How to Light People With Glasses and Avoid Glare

Hey guys, this is Caleb with DSLR Video Shooter, and today we're talking about how to light people with glasses to make sure there is no glare. I've been there a million times. You get everything set up, your client for your corporate video or whatever walks in or the director wants someone with glasses, and you have a heck of a time getting rid of that nasty glare. There are a lot of factors, including coding of the glasses themselves, the size, the angle at which the lenses are set up, bifocal, all kinds of problems, but after shooting literally hundreds of interviews and hundreds of these videos, I've had to figure out how to work around it. So today we're going to cover a couple different tips. To help us figure out what's going on, I have a small LED panel and several of my old glasses, which will be really fun, and we're going to go ahead and figure this thing out. So the first thing to think about is angle, height, and distance of your light source, mainly your key. That's usually where the problem comes from.
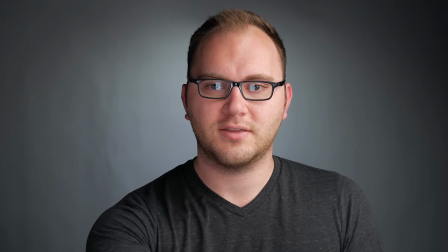69s
So I'm going to set this light to the lowest level and right there, bam, big gnarly glare in my glasses.
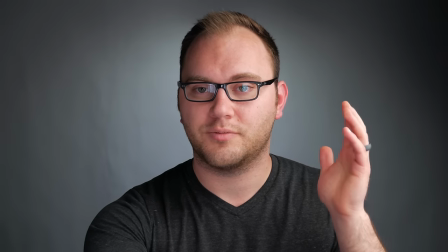78s
These glasses do have decent coatings, so they're pretty resistant, but to an extent, there's just nothing you can do.
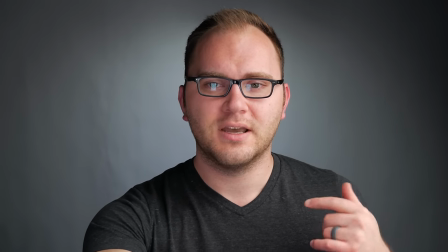85s
I have the light pretty low as you can see here and one thing you can do is just grab your iPhone and point it
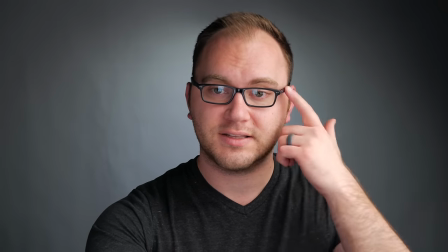93s
at the person and kind of move it around try to find a good angle so luckily these glasses and a lot of glasses I have found do well when you go up and over to one side so a good first tip is to raise your light which is where it really should be it shouldn't be perfectly at the level of wherever you're filming it should be a little higher and angled down toward them and then move it off to the side
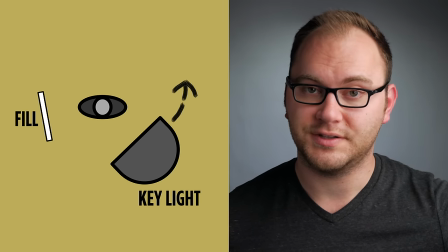116s
and continue to move it away until you get rid of that glare.
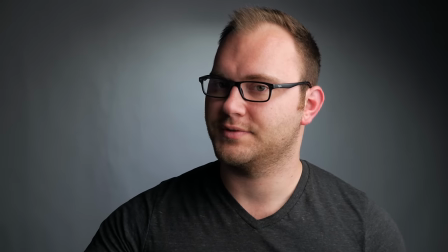120s
Now, you might end up with something like this, where you have this real dark side of their face.
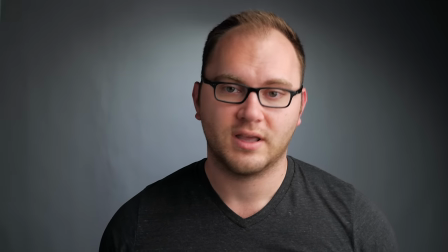126s
That's where you bring in your foam board and you can fill that back in.
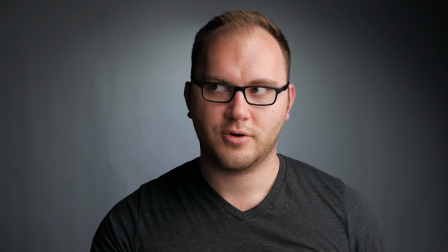130s
So something like this, no foam board, excuse the cable noise, and foam board.
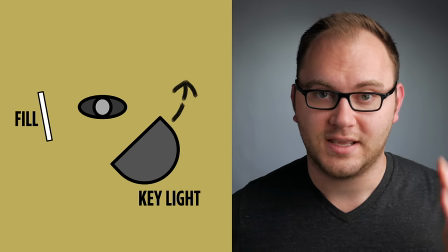136s
So that's a great way to fix that. even if your light is coming from the side,
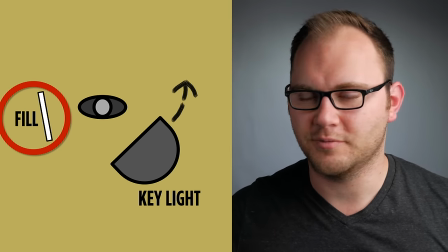140s
you can still fill it with a piece of foam board or a 5-in-1 reflector or what have you.
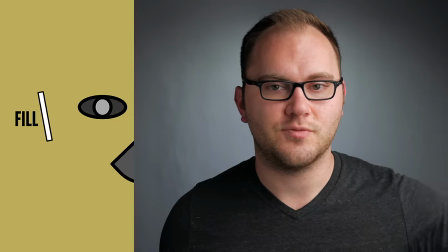146s
So that's one tip. Another tip is to make sure you have a large soft light source.
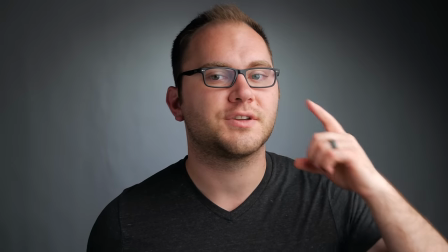152s
So if I start to look over here, you'll start to see my light, my key light,
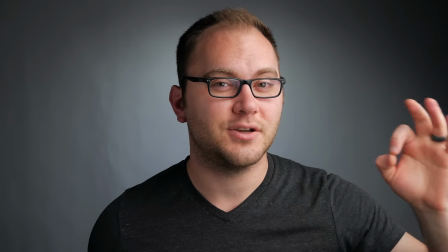156s
reflected in my eyes, but you'll notice it's not as noticeable as this little hard light source. So this has no diffusion on it,
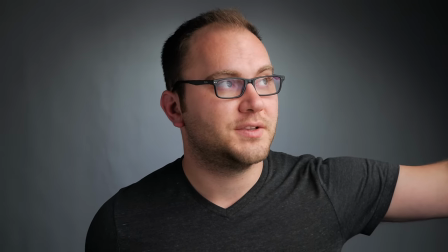164s
it's just light smacking my face and my glasses. but a big soft source is very very there's not a lot of distraction there it's very soft it's very nice and easy on the eyes when it comes to transitioning so that is a great tip is use a really soft source you can use this with a sheet of diffusion a four by four frame or like i have here a giant soft dome from aperture that would work totally fine and that's really going to help with that
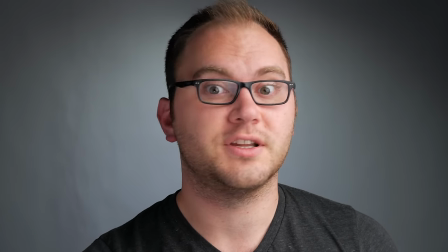194s
distracting glare because this is really distracting there's a small source that just keeps bugging people as they're watching the video whereas a large source isn't going to be nearly as bad just to prove this i'm going to switch to a couple different glasses i'm going to go way back in time to my mostly hipster days and the giant warby parkers i can't believe i used to wear these look look at that it's like almost like cat level crazy so let's go ahead and fire up our small light.
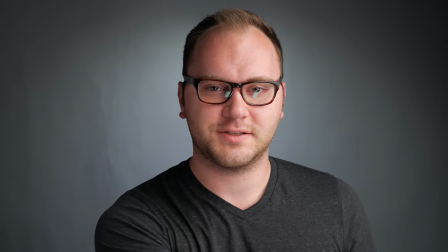224s
I think my head has grown too. These feel a little snug. Now these glasses are a little more difficult to light because of the size of them, but same thing applies.
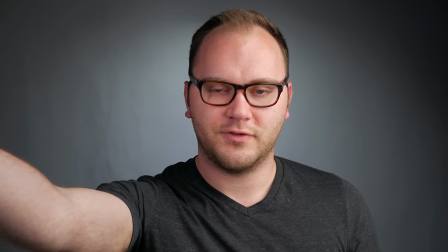233s
I can raise the light and move it over to one side and I don't have as much of an issue.
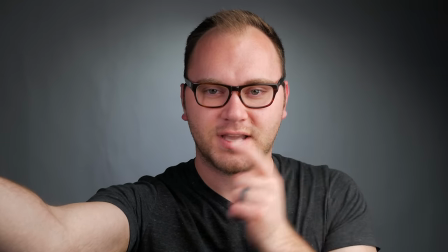239s
Another nice thing about using soft light is with these thick frames, see the shadow right here underneath my eye?